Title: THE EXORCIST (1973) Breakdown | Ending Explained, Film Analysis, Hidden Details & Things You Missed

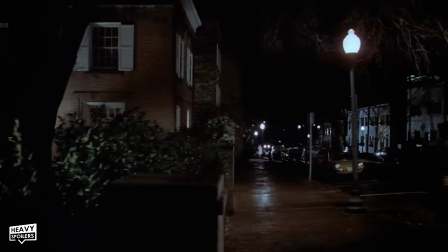8:13 The house of course pulls from the films extremely famous poster which is a shot taken from Meron's arrival in Georgetown.
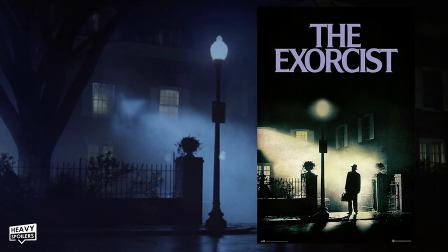8:20 With the light beaming out of the window like what we get here they may have wanted to start things off by just referencing what this film's known for.
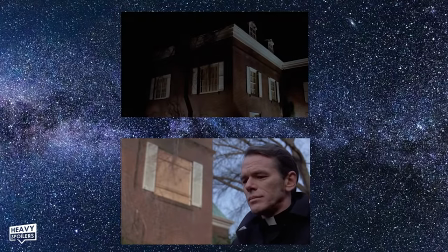8:28 It's also how the film closes out too with us getting focus on it boarded up and the statue of course gets desecrated which sets it up later down the line.
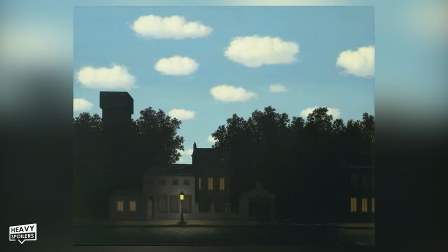8:35 The use of this window actually took inspiration from the artist Rene Magritte and namely his empire of light paintings which bear somewhat of a resemblance to what we see.
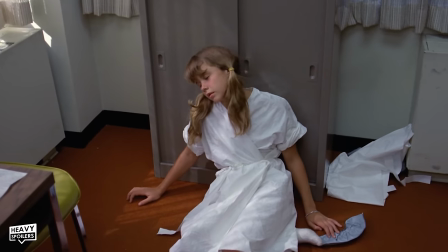8:44 Now what I think The Exorcist does brilliantly is that it doesn't spell the information out for you and you have to figure things out as you watch the movie.
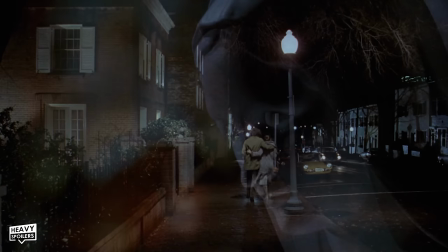8:51 Throughout the film you're meant to take in the information and fill in the blanks and this is definitely seen in the case of the statue as we never learn who vandalised it.
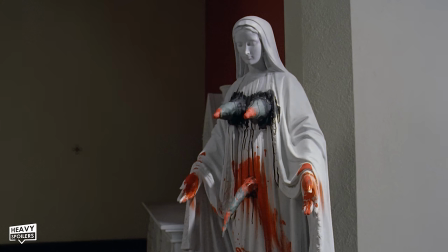8:59 However there is a clue and the statue is covered in clay which we know Regan has access to.
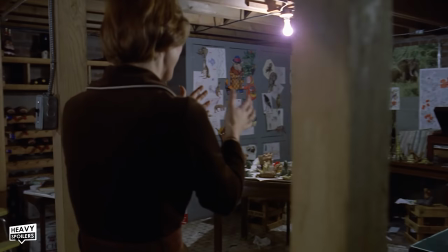9:04 In the film she makes clay animals near the start and thus she does have a way of carrying this act out.
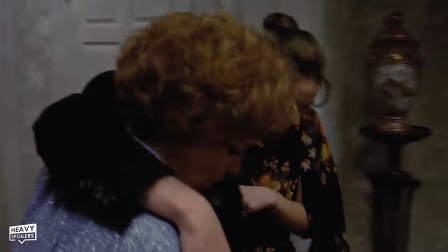9:10 This also ties into Birk's death which I'll talk about more later on in the video but there is a clue that Regan was involved with this as well.
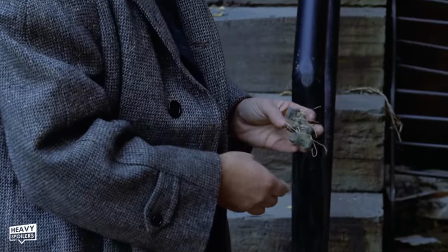9:17 Lieutenant Kinderman at one point searches the spot where Birk died at and we see that he finds a little clay model.
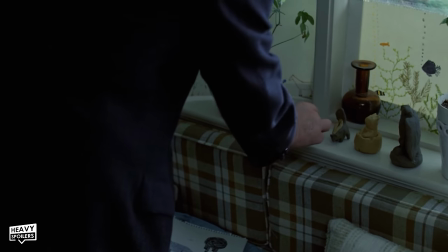9:23 Kinderman later comes across one in the home when he meets Chris for the first time and he asks if Regan made it.
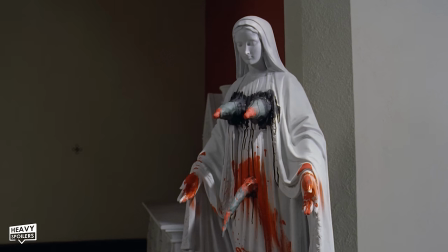9:28 It shows that the character was involved in that, the vandalism and it also ties in with Pazuzu brilliantly.
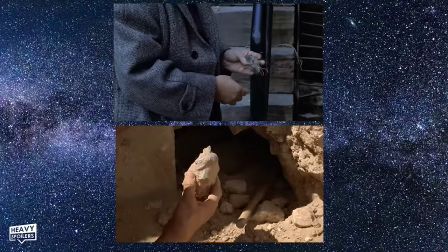9:35 This is also meant to reference the Pazuzu head we see throughout the movie and it shows that Regan visited the scene at some point.
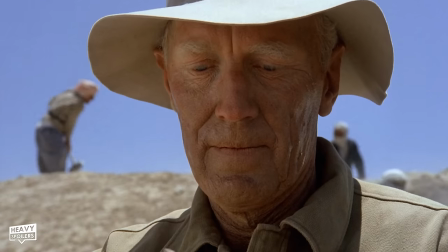9:41 Anyway after the titles we cut to Iraq and find Father Merrin played by Max von Sydow.
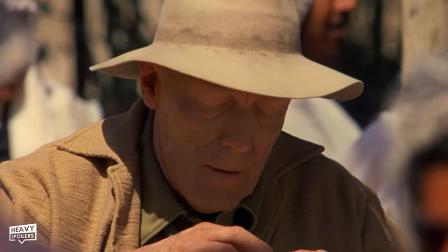9:46 The actor was actually 44 at the time but they added old age makeup to him to make him seem more mature.
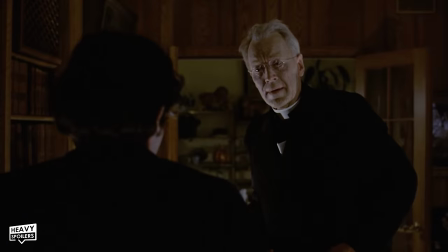9:52 This is one of those guys to me who seemed like he was old forever and now knowing that they did this in one of his most famous appearances it does start to make sense.
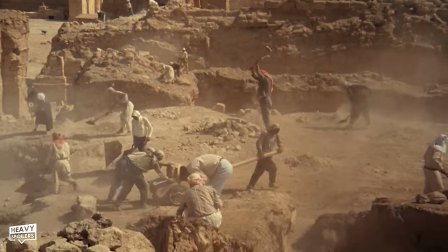10:01 Now Friedkin did film on location for this opening and you can see how much authenticity that it adds to the movie.
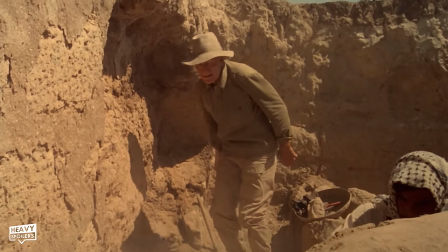10:08 He could've easily just put this on a set but it adds to the gripping feeling that we get in this opening. Friedkin didn't have it easy either and this was due to Iraq and US relations at the time.
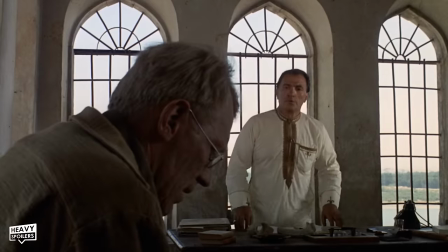10:18 Americans had been forbidden from filming there and thus Friedkin had to hire an old British crew and promised the government that he teach them some of their film techniques.
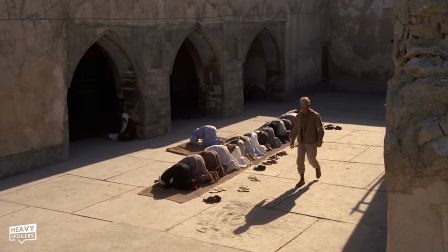10:27 This opening is often forgotten when you think back on the movie but it easily sets the tome for the rest of the film.
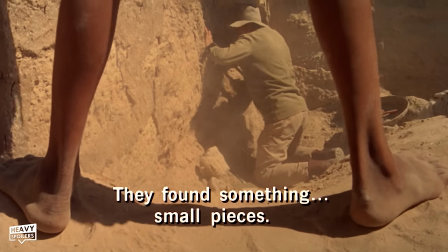10:33 At the base of the mound Meron is introduced digging and this is alongside the rest of the workers there.
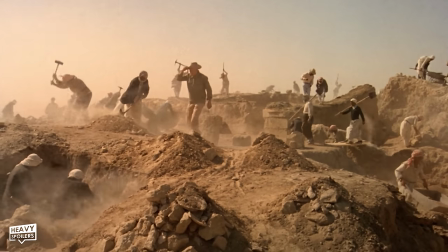10:38 It sets him up as a humble figure, escalating the idea that this is very much a small man versus an insurmountable evil.
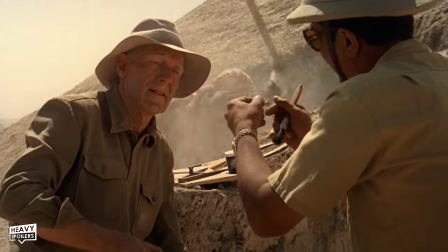10:45 Discovering the statue head of Pazuzu we see dust and wind blow and this happens as he pulls it out.
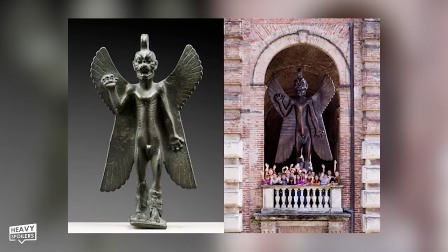10:55 Pazuzu is actually a demon who's said to be the personification of the North West Wind.
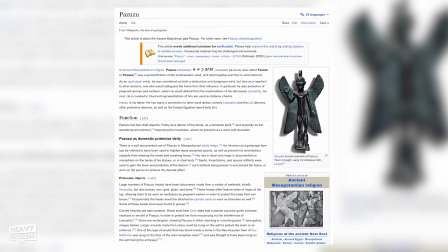11:00 There's lots of texts on him and in the legends he'd used this to carry across disease and famine.
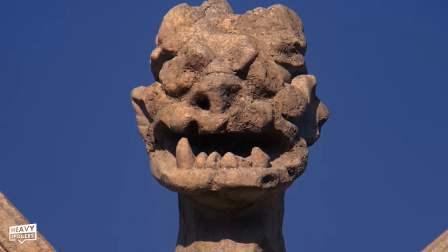11:06 Wind is something that signals the character is near and at several points in the film we see it blowing to signify his arrival.
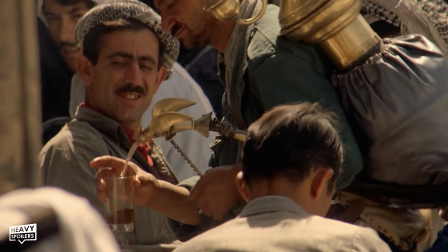11:13 Anyway in the next shot we see a man pouring liquid out of a spout that looks like a pig with wings.
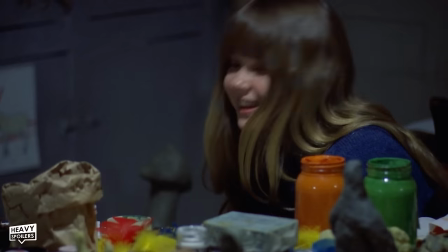11:18 The Pazuzu statue is a winged beast and bird like creatures appear throughout the film to subliminally carry this idea.
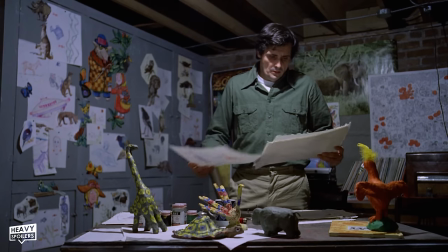11:24 Regan creates a giant clay bird and when Karas goes through her drawings we see that she's also created some creepy birds and a winged lion.
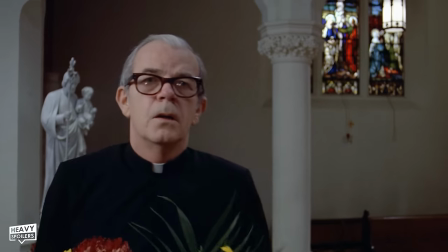11:32 The Pazuzu statue also has a snake for a d*** and later on the Virgin Mary statue is given one by Regan using the clay models.
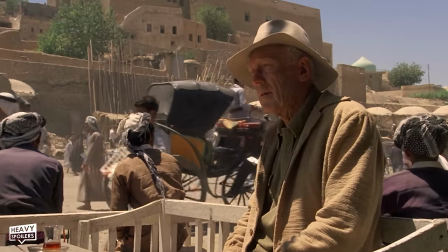11:39 Anyway Merrin makes his way through the city and we very much get the idea that there's an evil presence watching him throughout.
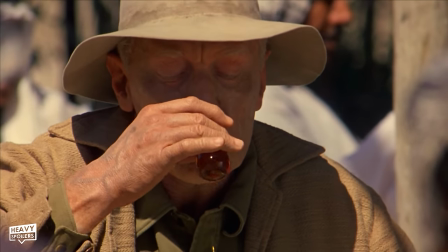11:46 Friedkin masterfully shoots the scene so that there's this constant feeling of paranoia and it feels like he's either being watched by the demon or by his forces.
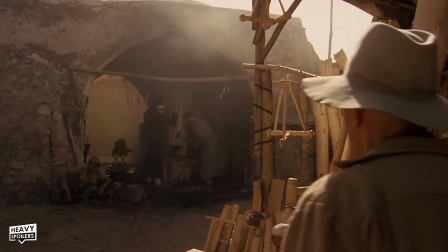11:54 This is hinted to us when Merrin comes across a group of men hammering away in one room moves his hat and reveals his eye.
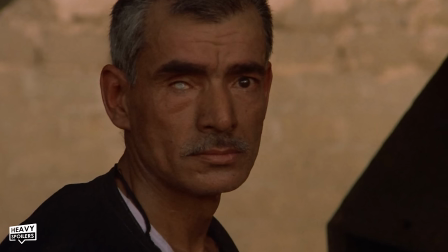12:01 We can see that he's blind in one and this appears to almost be fully white.
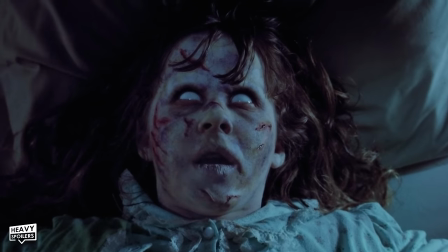12:05 This was done on purpose with it deliberately appearing similar to the white eyes that Regan gets later on in the movie.
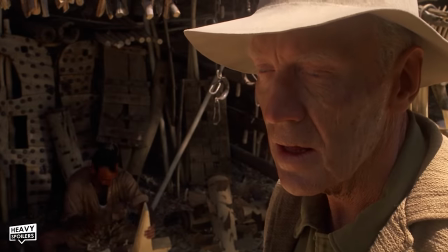12:11 Marin has of course faced off against demons before so we can see why this would be so unnerving to him.
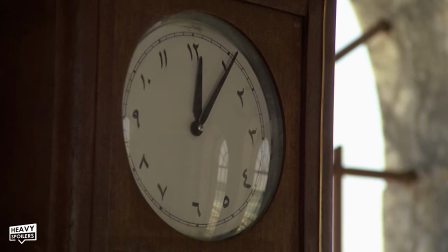12:18 Now we cut to an office which is where we get focus on a clock and then the statue head.